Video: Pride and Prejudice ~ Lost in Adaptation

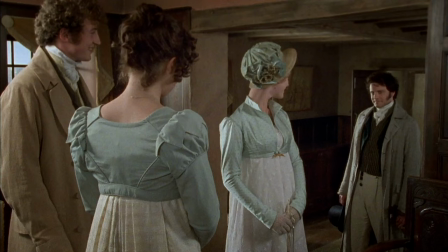743s
There's what I would consider quite minor changes throughout regarding locations that certain conversations took place in, or the exact timing of certain events.
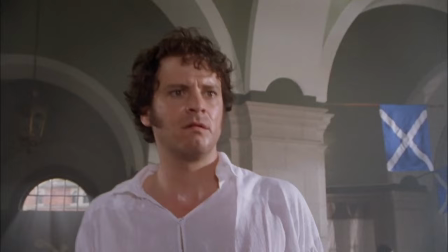751s
They toned down how well some of the characters hid their thoughts, vocalizing things and enhancing how they reacted to events to make it more clear how they felt about them.
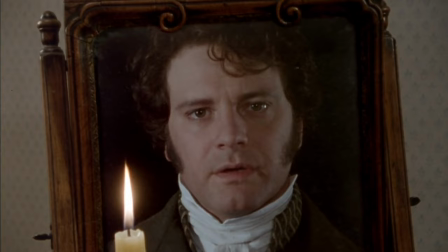759s
Again, this is pretty standard for any adaptation that can no longer rely on a narration to tell us what they're thinking like the book could.
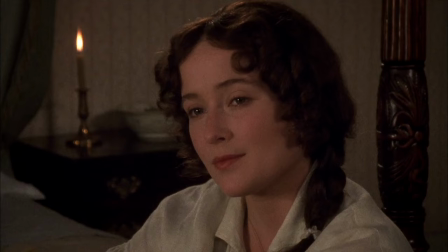765s
Casting-wise, the only minor issue is Jennifer Ely being a somewhat mature-looking
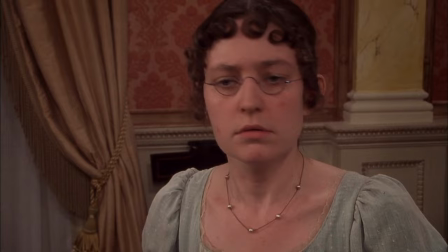771s
25-year-old trying to pass off for 19 and not really doing so?
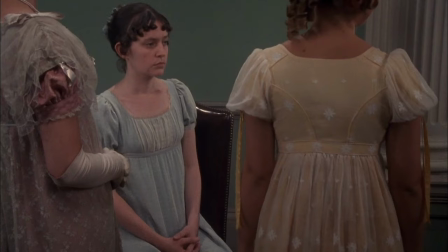775s
The miniseries is perhaps a tad unkind to Mary Bennett. She was awkward and a somewhat poor singer in the book,
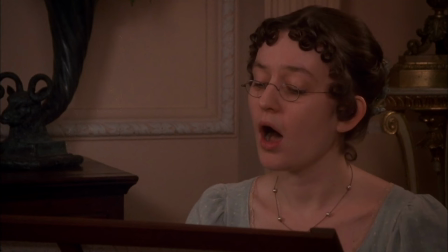782s
but the miniseries really ramped up how often she was teased by her sisters and goes out of its way to mock her lack of musical talent.
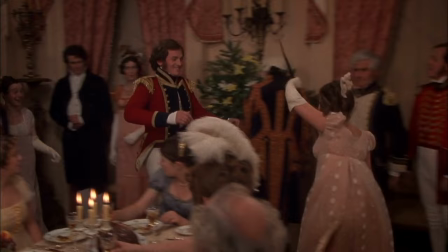788s
In relation to this, Lydia's mean streak is also amped up.
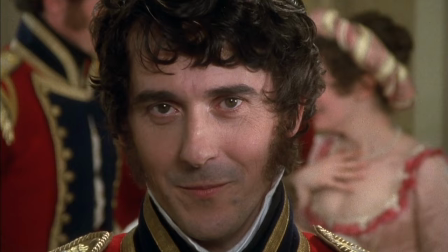791s
She was always a bit selfish and precocious, but I wouldn't say she was ever actively cruel to her sisters like she sometimes was in the show.
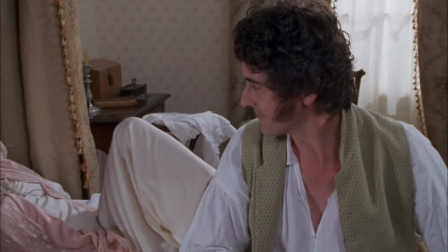799s
I would theorize that this might have been to reduce audience sympathy for her as Wickham's victim.
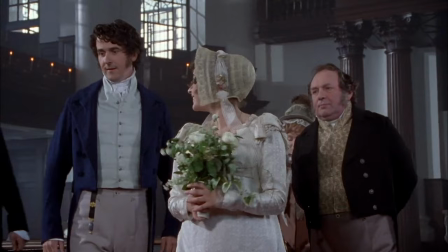804s
I must confess, I was slightly appalled that the happy ending of her story was a 16-year-old girl marrying a significantly older creep who doesn't give a damn about her.
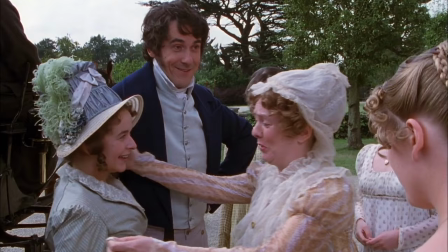813s
The epilogue of the book mentions that they didn't have a
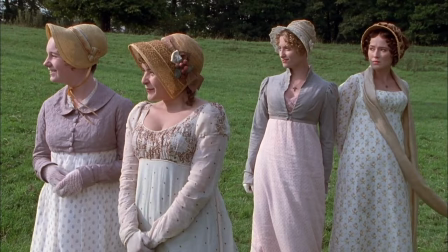817s
completely terrible marriage, but they did lose affection for each other eventually and spent their whole lives moving around without much money,
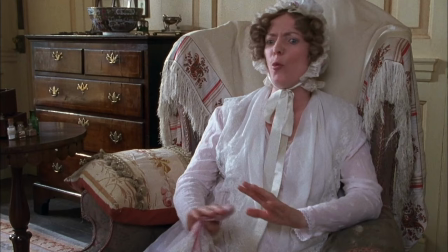823s
often dependent on Elizabeth Elizabeth's charity to survive. It was generally accepted by those who knew her and her husband that she would never be truly happy.
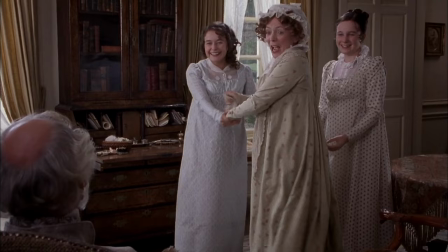830s
Her mother, Mrs. Bennet, is even more villainized by the series, though it is more subtle in doing so.
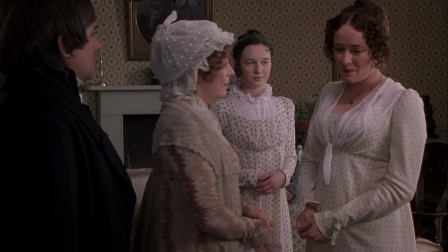836s
She was indeed intent on marrying off her daughters to men of means,
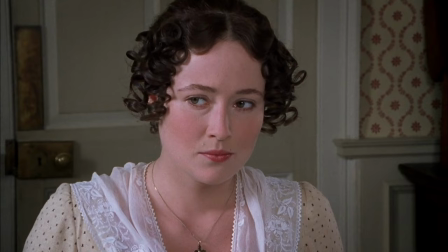840s
to the point where their enthusiasm for the marriage, or the fact that they were in love with a creep or a child molester,
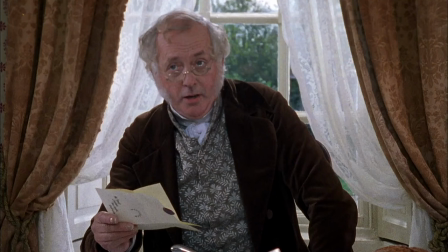845s
meant little to nothing to her. However, the key difference is, in the book it's made much more clear that her primary motivation was the fact that Mr. Bennet's will
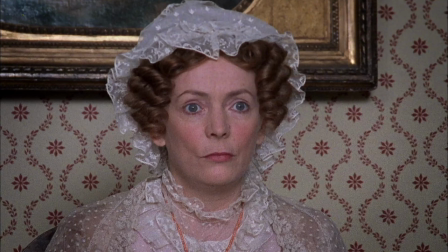853s
was utter shite and would have left his wife and daughters absolutely penniless upon his death,
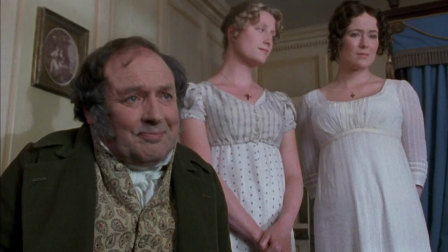857s
so without affluent husbands, her beloved children were basically doomed to destitution and homelessness.
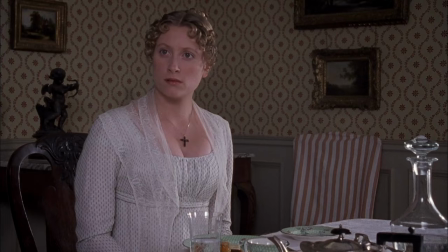863s
The absence of this makes her look like a marriage-obsessed social climber with no regard for her children's happiness and the butt of several jokes at her expense.
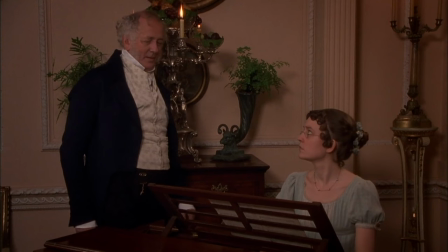871s
Mr. Bennet, who is generally regarded as the better parent for being so chill with his daughters and respectful of their wishes,
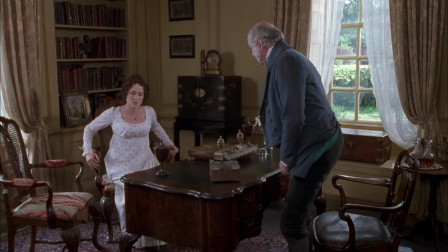877s
is in fact being somewhat irresponsible and short-sighted compared to his wife.
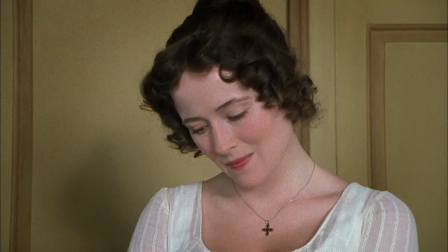880s
In the book, Mr. Bennet's flat-out refusal to allow Wickham and Lydia to his estate after the way they had behaved was entirely serious, and it took some convincing before he relented.
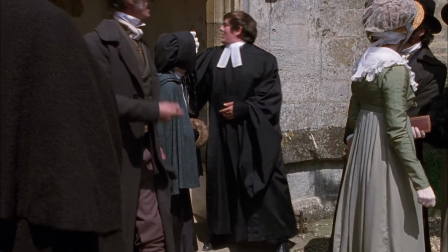889s
In the miniseries, his refusal is played off as a sight gag by immediately cutting to Lydia and Wickham arriving.
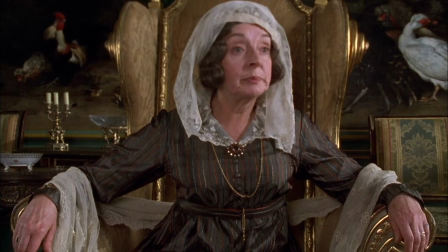894s
Colin's sycophantic nature towards Lady Catherine was already pretty extreme in the book, but they still managed to flanderize the heck out of him in the show.
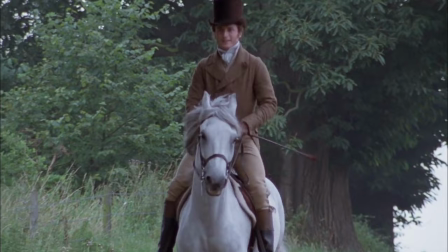902s
I wouldn't say this is a true change, but the editing sometimes implies, without directly confirming,
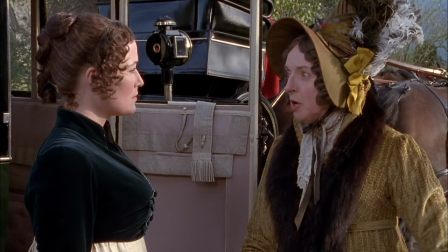907s
that certain things are happening sequentially that were days or even weeks apart in the book.
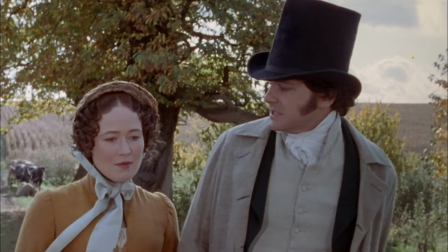911s
This successfully ramps up the pace of the story slightly without really deviating from the source material.
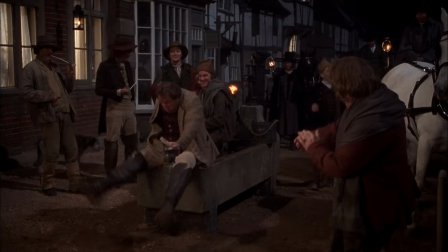916s
Well played. The show, just for a few seconds, does something that the book certainly did not, i.e. acknowledge that poor people exist.
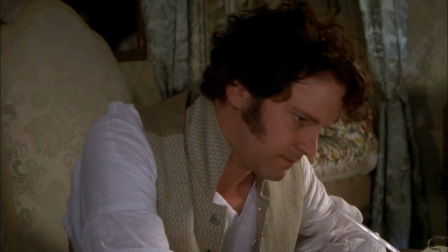924s
Darcy is given a few extra scenes to flesh out his character.
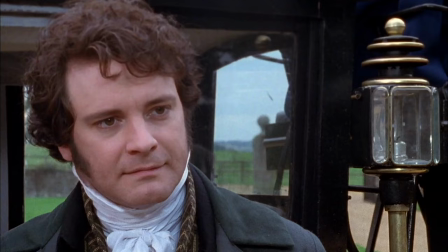927s
There's some bromantic moments between him and Bingley, including him giving him his unnecessary but still appreciated blessing to marry Jane.
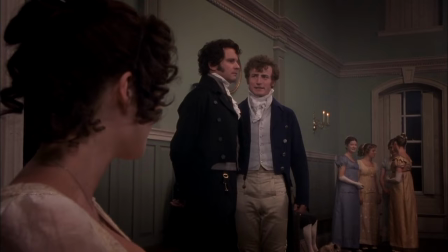934s
It gives these two a noticeable sense of friendship instead of just telling us that they're friends like the book did.
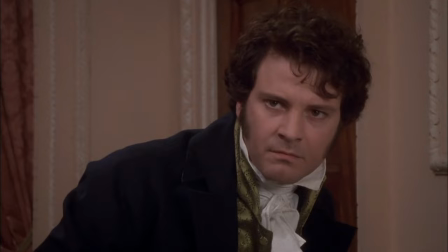939s
You also get some hints of his admiration for Lizzie, so his side of the growth from dislike to affection has an easier transition.
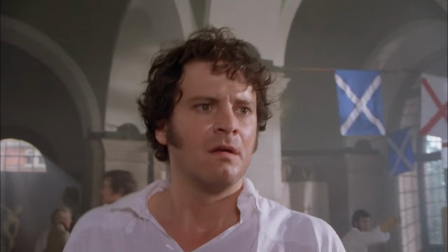945s
My favourite additional scene of his involves him channeling some of his frustrations into some manly swordplay and muttering an off-book but still pretty boss line.
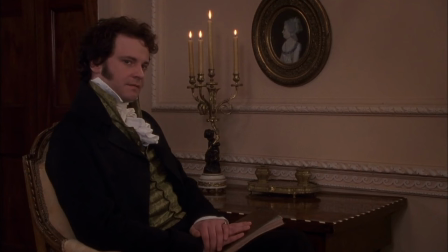953s I shall conquer this. I shall.
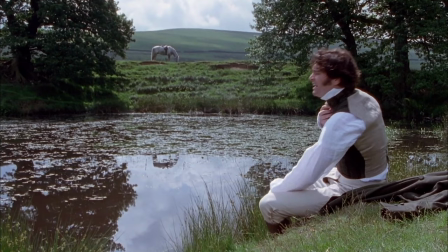956s
The TV series also sexualized Darcy in a way that would definitely have caused Jane Austen a terrible case of the vapors, despite how ahead of her time she was.
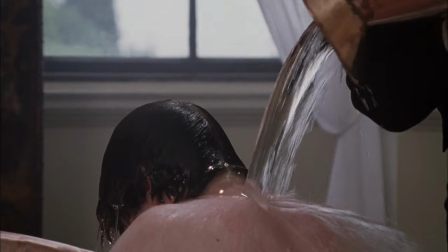965s
Oh my, would you look at that. It makes sense that he's in the
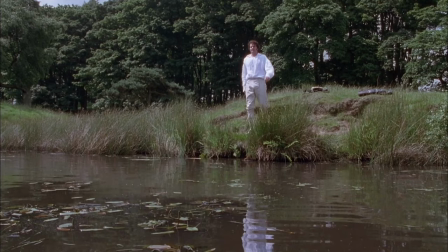970s
bath. He's a dirty, dirty boy. Goodness, Mr. Darcy, the summer heat has gotten you terribly sweaty.
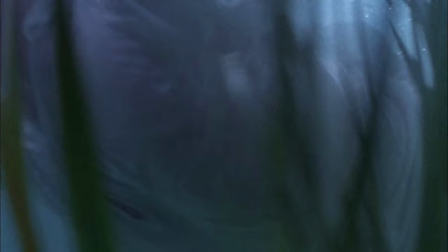976s
I agree. You should indeed strip down and take a swim in the lake and walk back in a wet seafood shirt.
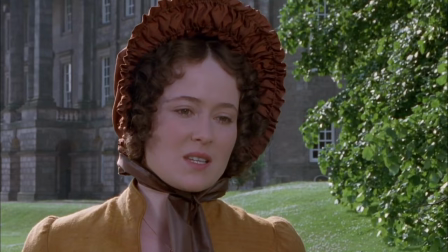982s
Oh no, Mrs. Bennet, where ever will she look?